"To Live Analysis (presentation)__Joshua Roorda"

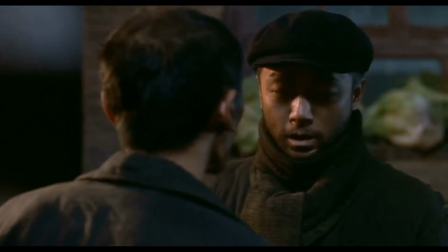I find it inspiring seeing these themes, but there is indeed a darker theme in the story, primarily the Mao government and its early reigning years.
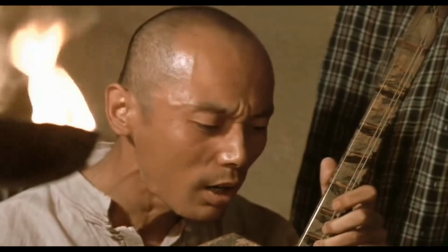I think the movie's reasoning for involving shadow puppetry was because of how old and integrated shadow puppetry was in the culture of China.
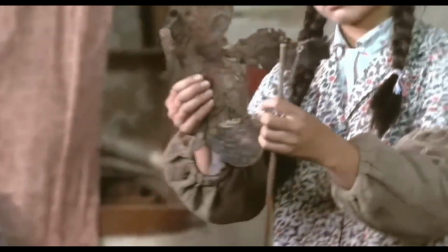It becomes a tool to show how the new government took to running the country, first accepting it,
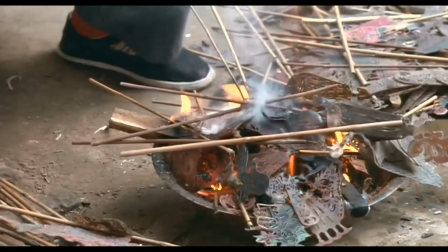then completely throwing it away in defense that the old culture of China is what's holding its evolution back.
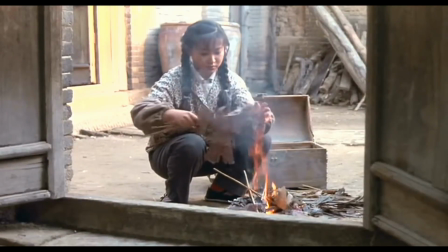But of course, we know that this isn't the only change in the Cultural Revolution.
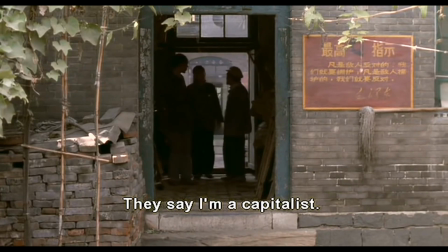In the movie, we see many people like Chuan Cheng and the village chief branded as capitalist very easily, not unlike how many Americans were branded as communist in the Cold War.
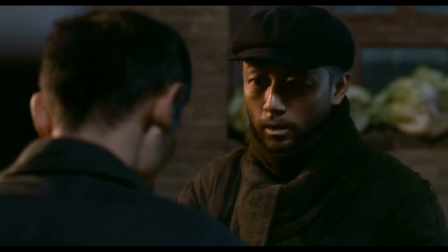This is, yet again, representative of the reign of Mao, yet rather than from a viewpoint of a history book,
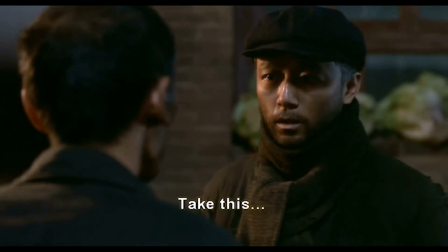we can see it from the first-hand perspective of R. Guay, who sees his own friends put into prison for unfair crimes that they didn't commit.
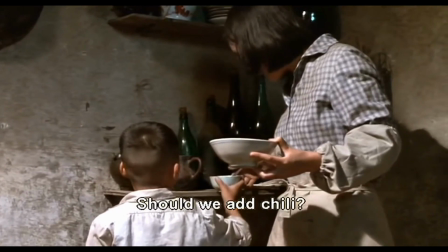Of course, we see there are happy times, like early after the Mao government is installed, or at least seemingly happy times.
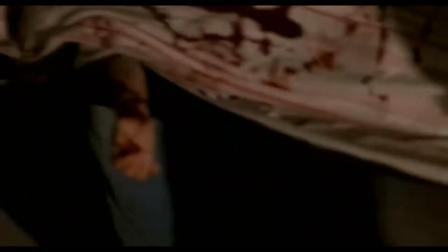There is no doubt that the movie shows Youqing's death in contrast to that.
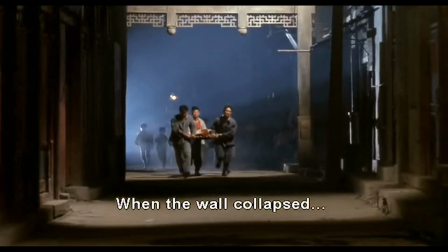Because of overwork, Youqing is killed, and not just overwork on the level of students, but also on the level of district chiefs.
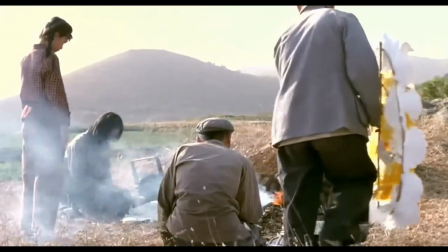So then, how can this story have conflicting themes? Hope in living on one hand, and corrupt leadership and hurt on the other?
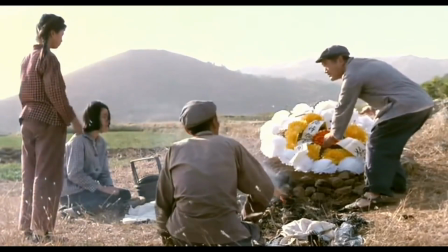Well, I think the story doesn't just leave it at that. I think eventually, on a grander scale, it all turns back to hope.
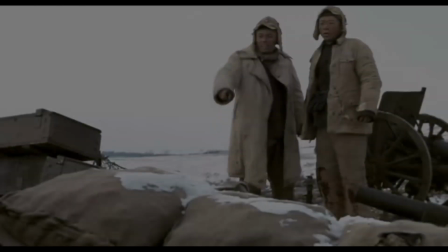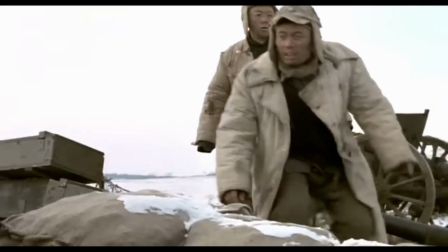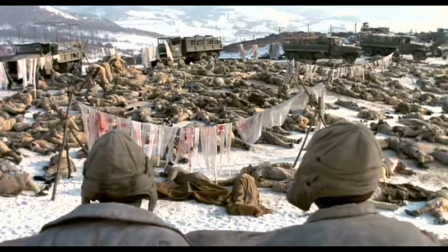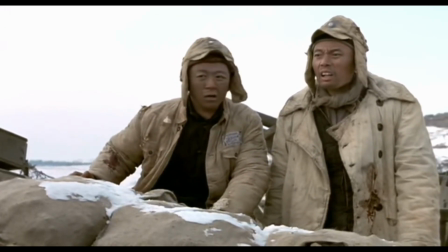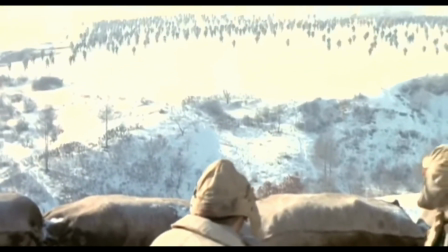Yu Hua and Zhang Yimou, I think, focus on more than just the individual aspect.
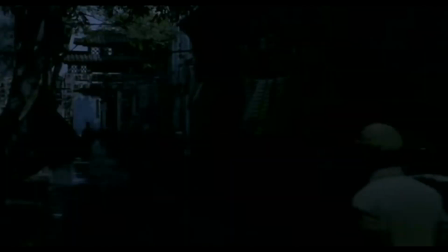I think they focus on the entire Chinese aspect as well. After all, both these people survived through the Cultural Revolution.
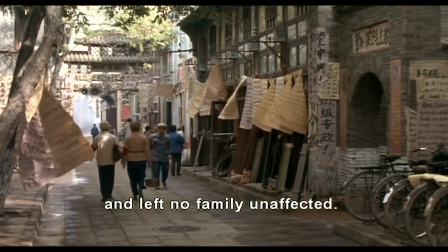After living through such an era, I think they understood what the character Argue understood as well, that life will always get better, even in darker times.
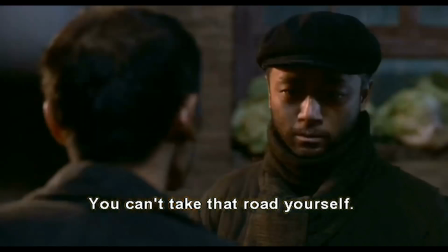In all the harm that the government of China caused in the Cultural Revolution, it was imperative that those who lived through it had to live.
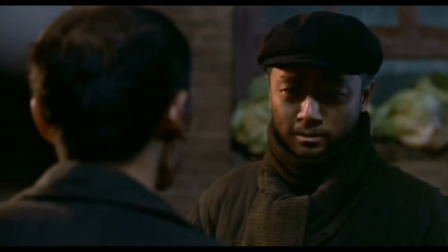They couldn't just stay in one place and sink into despair, they had to continue living in order to keep the Chinese people going,
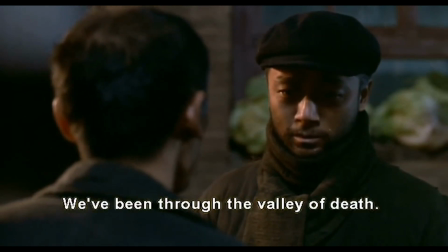and soon, find a time beyond the destruction of Chinese culture and the imprisonment of their own people.
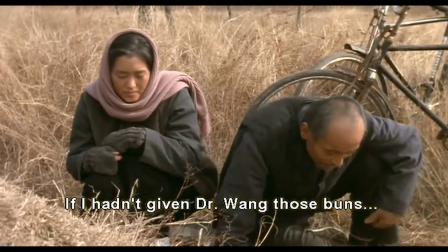I find that Argue is a representation of those who live, and have the ability to pass on their knowledge to the younger generations.
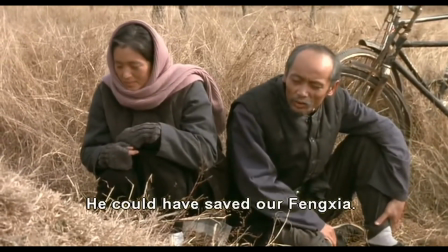Here's a good quote from the book to show this.
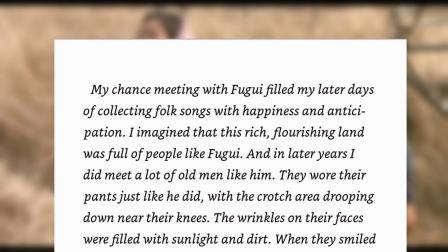I imagined that this rich flourishing land was full of people like Fugue, and in later years, I did meet a lot of old men like him.
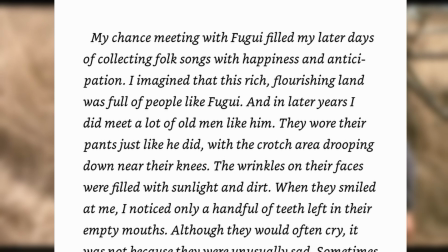They wore their pants just like he did, with the crotch area drooping down near their knees. The wrinkles on their faces were filled with sunlight and dirt.
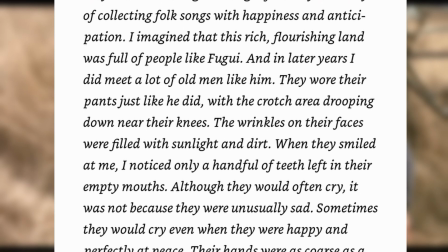And when they smiled at me, I noticed only a handful of teeth left in their empty mouths.
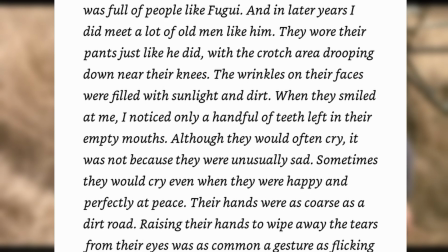Although they would often cry, it was not because they were unusually sad. Sometimes they would cry even when they were happy and perfectly at peace.
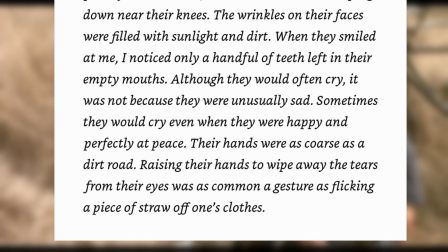Their hands were as coarse as a dirt road. Raising their hands to wipe away their tears from their eyes was as common a gesture as flicking a piece of straw off one's clothes.
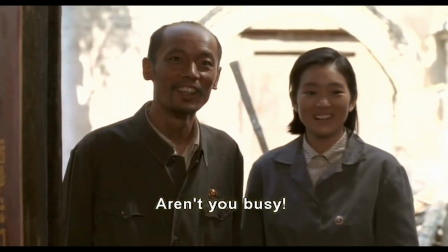Yu Hua is connecting Fugui to many other old men to show that the experience isn't limited to one person.
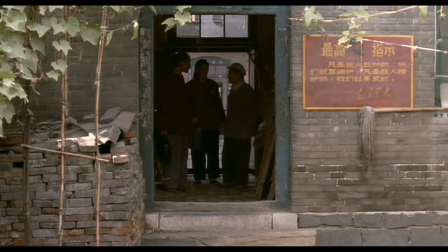Instead, Fugui is simply an example of the Chinese people, who continue strong in modern day past the Cultural Revolution.
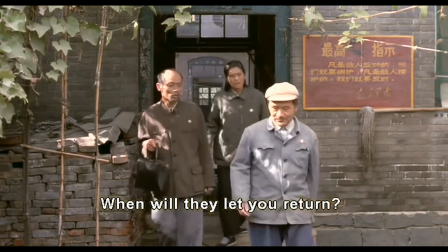And in all fairness, the time afterwards got better. Life got better.